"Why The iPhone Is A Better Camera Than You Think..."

What I got here is the iPhone 13 Pro and in this video I want to talk about why this is a way better camera than you might think it actually is.
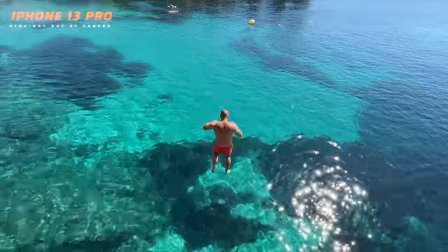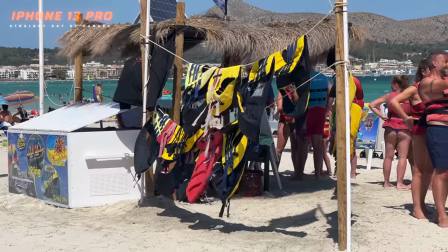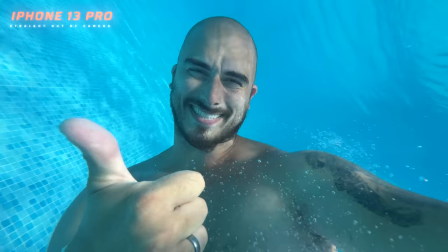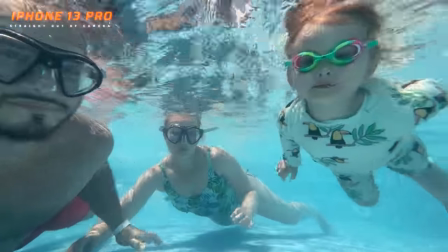If you've been here on channel for a while, then you probably know that I do have a vlog channel. If you don't know, I'm gonna drop a link down below and I'm gonna drop a link somewhere here in the frame as well.
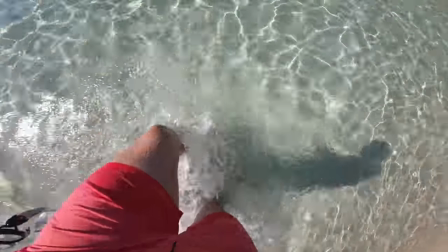58s
So you can just head over there, subscribe to the vlog channel and just join in on everything that is not really camera related. because I tried to separate my main channel from my vlog channel with vlog channel being everything that I do that is not related to camera basically.
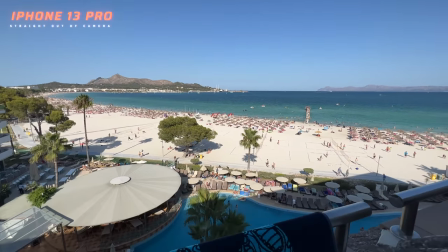73s
But as I'm recording this video, I just got home from a two-week trip on Mallorca together with my family and when we're down there, I wanted to record a whole lot of memories, but to be able to bring this clunky camera setup wherever I went was just not possible and I could have gone down to my ZV-1, which is still one of favorite cameras to date, but I decided to use the iPhone 13 for a whole lot of shots that I captured while we were there. And one of the most important things with the iPhone or your smartphone is that it's one of those cameras that you always have with you no matter what,
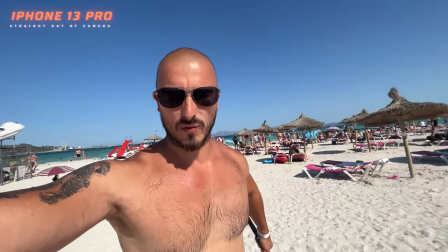109s
because it's your personal phone. You have everything from emails to Instagram to YouTube statistics, but also your camera. And you know how the saying goes, the best camera is the camera that you got on you.
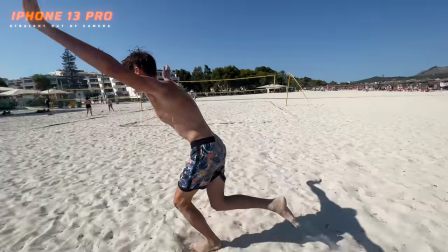122s
And that is actually true because I think I capture more memories with the iPhone than with my big camera or any other camera.
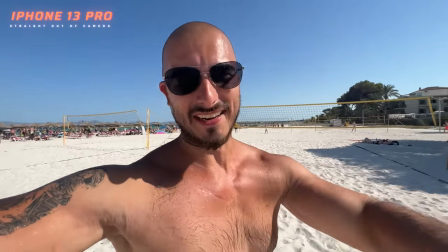129s
When it comes to battery, I actually think that it is very good because I can usually manage with one charge throughout one entire day if I'm using the phone as a regular phone, answering emails, text, and then filming on top of that. But if I'm doing extensive filming, then I do find it to be a little bit on low end, so I would appreciate if there was a better battery in the next iteration. But the biggest thing, in my opinion, is that you have three different focal lengths with this camera.
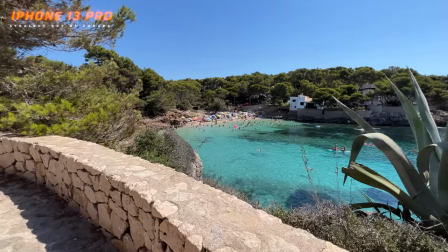158s
You have the ultra wide, which gives you this super cool ultra wide perspective,
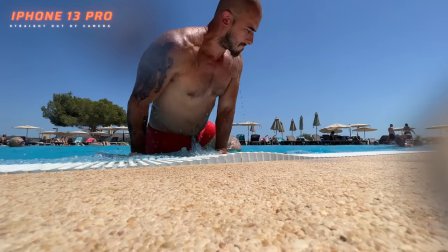162s
and it's perfect to shoot time-lapse test, it's perfect to vlog with, and it gives you this larger than life feeling.
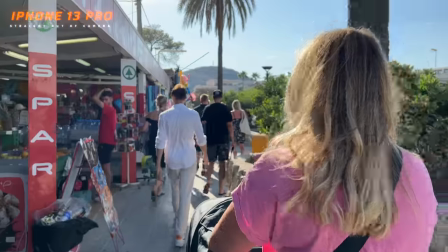168s
And then you have the wide lens, which is basically a 24 millimeter equivalent that crops in a little bit,
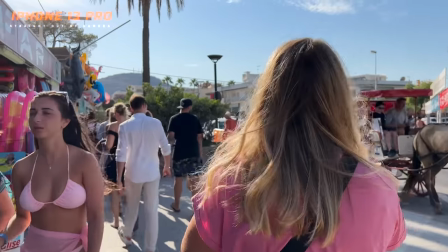174s
it looks a little bit more cinematic, a bit more normal if you may and then you have the telezoom.
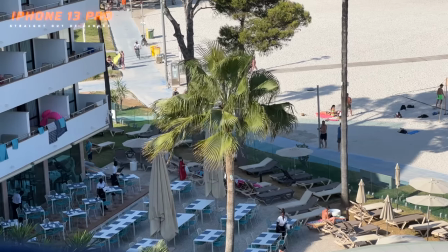180s
Being able to use all those lenses together when you're recording videos is what makes it such a good camera because you get the different field of view from the shots that you want to get. And when I was down in Mallorca I always made sure that I tried to get a couple of detailed shots with the telezoom and then take a
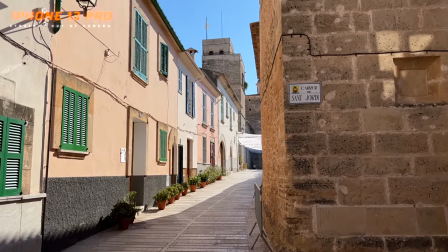197s
step back and get the wide shots and then some ultra wide shots and try to switch it up even though I was in the same location.